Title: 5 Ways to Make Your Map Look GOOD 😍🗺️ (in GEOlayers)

Well, you can use things like color, contrast, size, and basic motion design techniques to really control this.
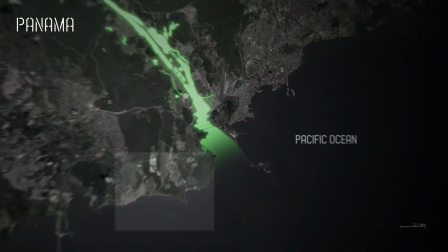4:14 This map animation of Panama that I did is a perfect example. So I'm gonna go over what I did to make this work.
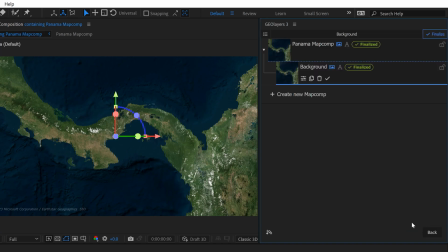4:20 So first I created 2 comps of this satellite map here.
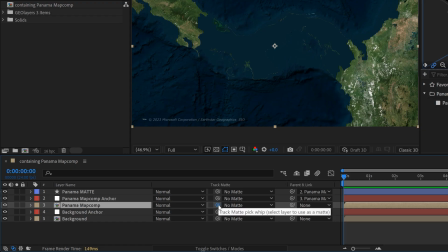4:24 And then I separated the first one by applying a track mat of the Panama country like feature layer.
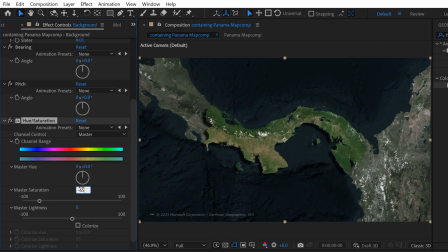4:30 Once I had those separated, I really subdued both the saturation and the luminance levels of that background layer that immediately made Panama stand out.
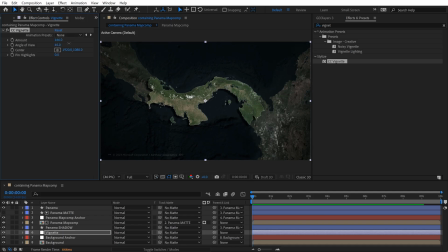4:37 And then I also applied a vignette to really draw the attention of that background toward the center, and so that the light would really fall off on the edges. And since that's just applied to the background, it really makes that country layer stand out.
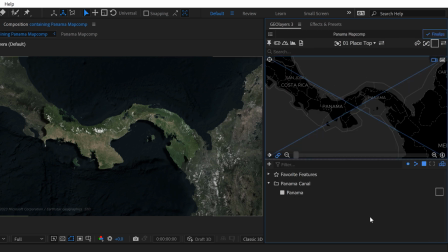4:53 And then I also applied this really thin white stroke to the Panama country layer, which you can see right there,
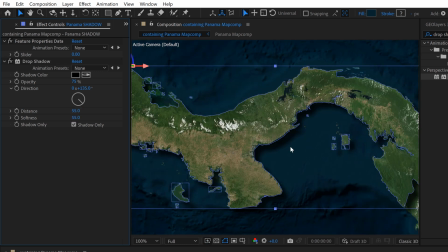4:58 as well as that really strong drop shadow, which is really the main piece that makes this thing pop off screen and give it that depth. The saturation of the country layer is also a bit subdued and brought down. That's to help those other elements pop out on screen.
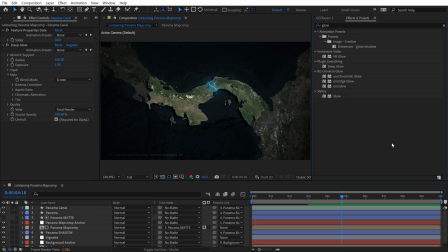5:13 When I draw the canal animation on, it really pops because it has that glow, it's super saturated, and it has very good contrast and it's easy to see.
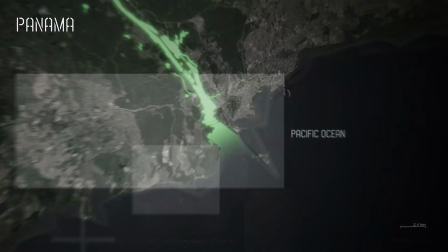5:21 And then of course, to draw the viewer's attention to the end of the canal here, we actually zoom in on that area and then use little motion design callouts like animated crosshairs to really show the viewer where to look. Simple.
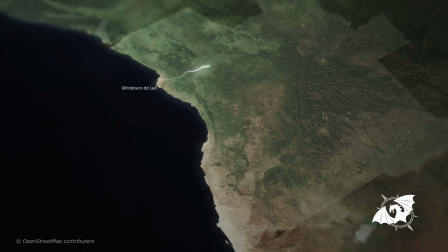5:36 I'm also a big fan of clouds.
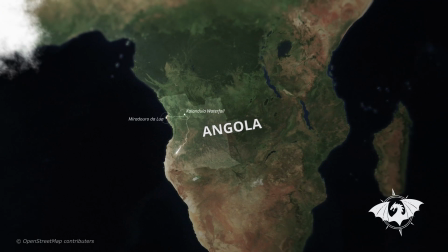5:39 Clouds add so much to map animations, and you can use them to control what your viewer is looking at.
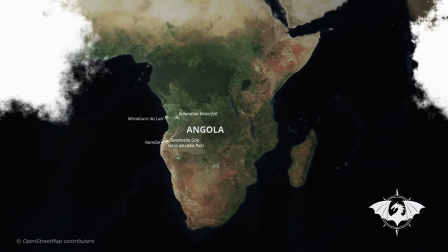5:45 There are many instances where I've created a map animation and it just looked so flat. You zoom out, there's just too much dead space. So the second you start to like pop in clouds, you can really control the frame of where you want your viewer to look.
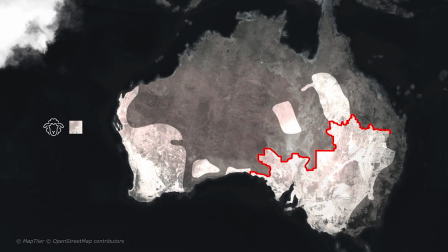5:59 Not only that, you get the added benefit of this really subtle like secondary movement with these cloud animations.
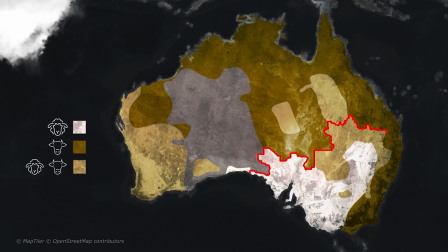6:05 You can have them rolling real subtle. You don't want to draw too much attention away from whatever you're framing up.
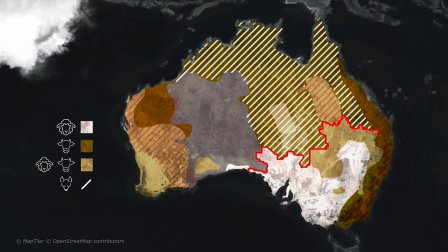6:10 But if you have that real subtle movement, it just gives something, you know, the extra pop to your map.
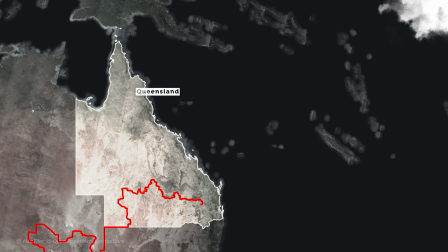6:15 There's not a lot of color in those, and you can blur them out to make sure they're not distracting. Also, they will give you like a parallax and a depth.
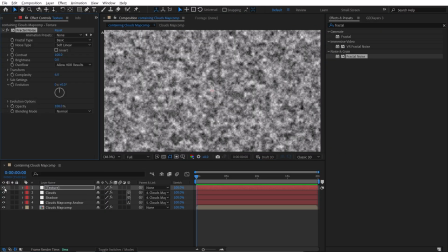6:23 So if you pull them off your map, if you're doing like real subtle pitch and bearing moves, the clouds will add so much to the depth. It's really great. Tip number four is one of my favorites, and it's really just about keeping it simple.
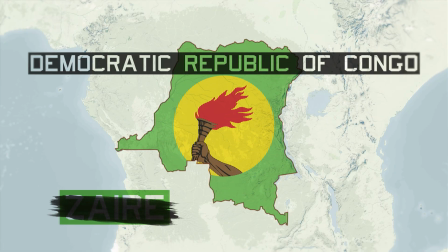6:37 I love these minimal designs. In fact, one of the things that I like to do when creating a map is to strip it down to its most basic elements.
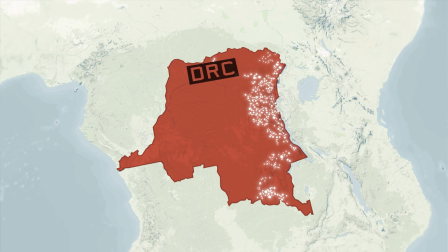6:45 Like, what do I have to show to communicate whatever I'm trying to communicate?
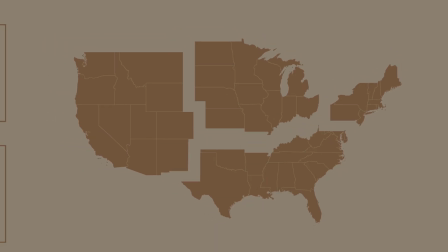6:50 What are the necessary elements? And I like to keep it minimal in all aspects. Minimal color palette, minimal fonts.
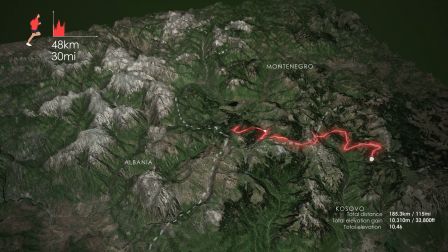6:56 If you keep the colors down, you desaturate or bring down a base map, it makes it much easier to create a very good looking design quickly.
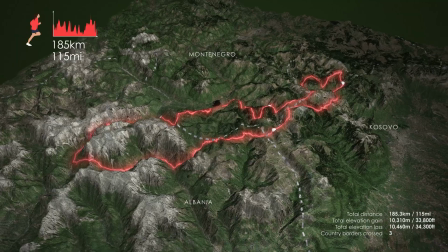7:04 I feel like it's much easier to end up with something nice looking.
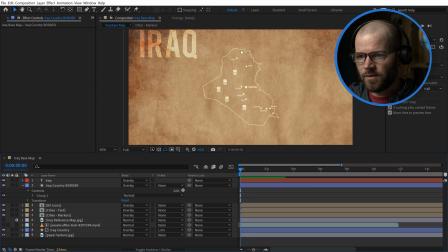7:08 And then with your fonts, as long as you keep it like 2 to 3 fonts maximum, it's much easier to control the look and make sure that it's not too cluttered or weird looking. I really feel like once you introduce all those aspects and elements, your design skills have to be on point to be able to control the look. When you have that many elements in place, you have to know what you're doing. This is also true with the geometry.
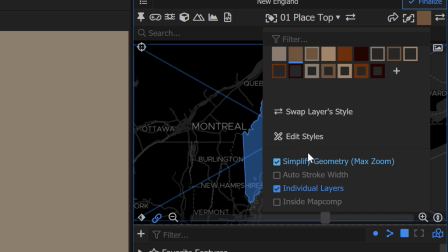7:30 If you simplify that geometry, it makes life much easier. Again, I would suggest simplifying at current zoom.
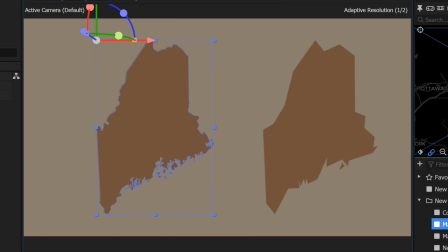7:38 Unless you're going for some really simplified look, you can really simplify the geometry to get that specific like low poly, low geometry look.
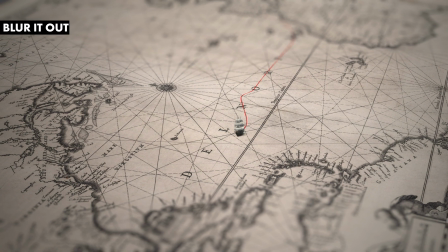7:46 Keep it simple. Speaking of blur, tip number five, blur it out. So I will admit it, I am a fan of the shallow depth of field look. I use it often.
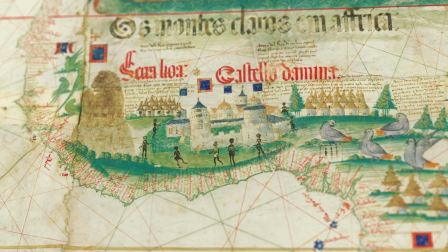7:55 It's another one of those tricks to really draw your viewer's attention to where you want them to look. You just make a shallow depth of field look, and then that plane of view you can control really tightly,
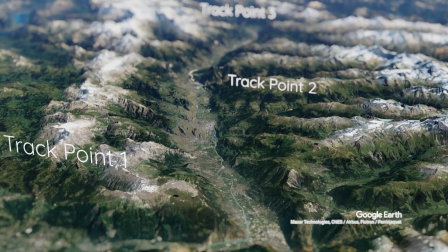8:06 and it just gives you a much nicer look. With GeoLayers, you're not really using a 3D camera, so it's a little bit trickier, a little bit, you know, more difficult to do this.